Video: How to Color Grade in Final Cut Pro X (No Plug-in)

The best way to achieve this look, this color that you're looking right now, is zero picture profile.
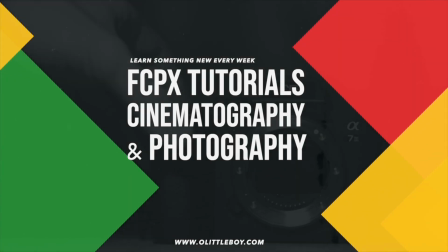Welcome to my channel. My name is Little Boy, and today I'm gonna share with you how to color grade like a pro on Final Cut Pro. Today we have so many picture profiles, so many settings, so many colors and LUTs and all this stuff. I'm gonna be very honest with you guys. Sometimes you just gotta test some things and see what works for you. At this moment right now, I'm not saying that's the perfect way for you, but if it's gonna be a plus in your project, feel free to use my ways, and hopefully I can help you to achieve a nice quality video for your projects or even for your clients. A couple months ago, I did a video saying that S-Log 2 was the best and the perfect and the most pleasing look to my videos, but that was back then. And I still use S-Log 2, but mostly for my clients and when it's not too bright.
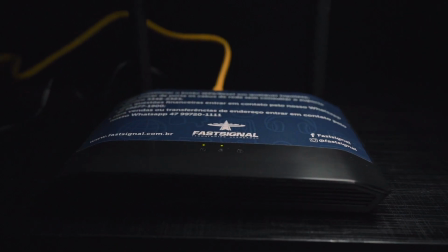Com você, o mais rápido possível em horário comercial.
As you probably know, the ISO starts at 800, so that's very, very bright. Because now, my priority is I need to be fast, consistent, and quality content for you guys. The best way to achieve this look, this color that you're looking right now, I set my white balance with my key light, which in this case is 56K. I add some background lights just to give a little bit of contrast. I just make sure that I have a nice lighting, a nice audio, so you guys can understand me. That's pretty much it. This week I was talking to one of my new friends, Simonte, I don't know. But I was telling him, it's literally what works better for you. Let's jump on Final Cut Pro and I'm gonna show you all my secrets and what's the post-production process to achieve this look right now.
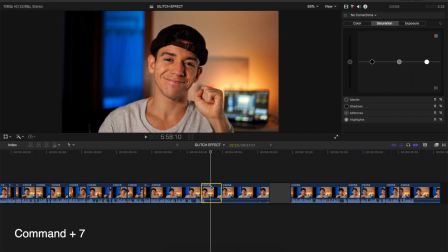First thing first, Command 7, and let's see the lumen scope so we can be very precise.
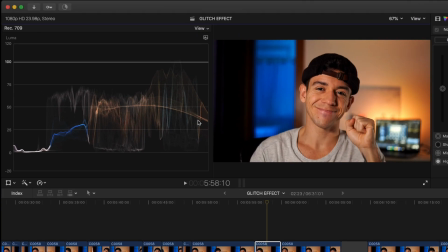Let's go to Color Inspector and go to Exposure. Long story short, this is just the representation of our image.
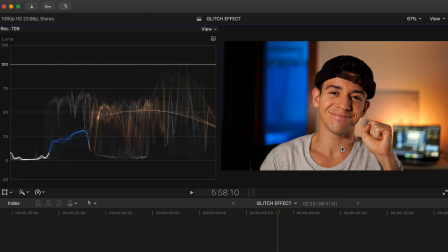0 is gonna be like the shadows, the dark parts, and 100 is gonna be more the bright, the highlight part of your image.
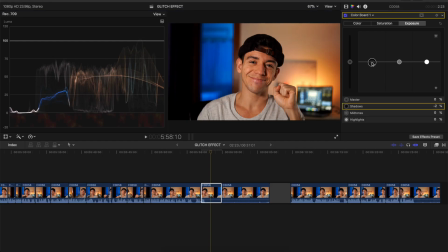The rule that I try to follow is don't let the shadow go under 0. It's just gonna lose quality and it's not gonna look professional. Trust me. Shadows just on 0 and highlights just 100.
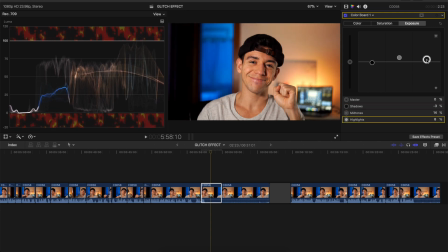You can bring midtones a little bit up. I like to bring a little bit more light into the skin, and you can see before and after here, looks good for me. Another thing that I love to do is tweak my skin tones, and I go to hue saturation curve, selection tool, and I pick the orange and just bring a little bit.
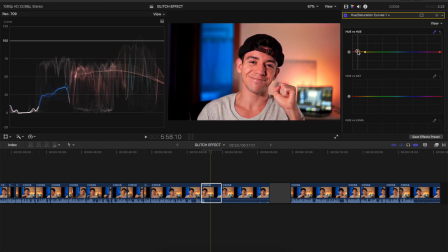Don't do too much, otherwise it's gonna be bad, very bad. Just a tiny bit, and the blue I like to play a little bit more for cyan, just to get that cinematic look.
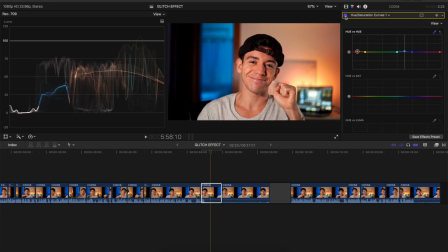Honey, look at that, I'm happy with that. And to be more professional, I add just a little curve, okay? Same thing, highlights on the top and shadows and dark areas on the bottom.
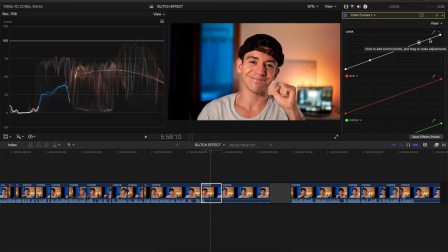So I just do a point here and here to isolate the midtones, and I just bring a little bit of my highlights up. Can see the difference here, and the shadows and the dark areas I'm gonna bring a tiny bit up as well,
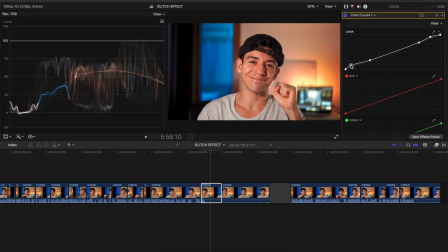just to bring a little bit of details in that area, not too much, okay? Tweak a little bit, see what works better for you. For me, this is perfect. Look at this before and after. Looks great.
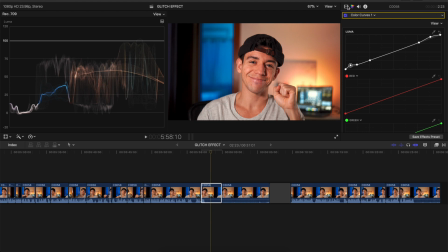You can see here before and after everything, and I'm very happy with that. One last touch, I like to bring the color, so let's go to saturation and add a little bit more of saturation. The whole thing looks very vivid, very nice. I like it a lot.
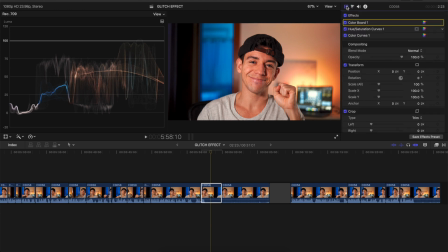Now that you have all these presets from the settings, you can save and you don't need to do this ever again.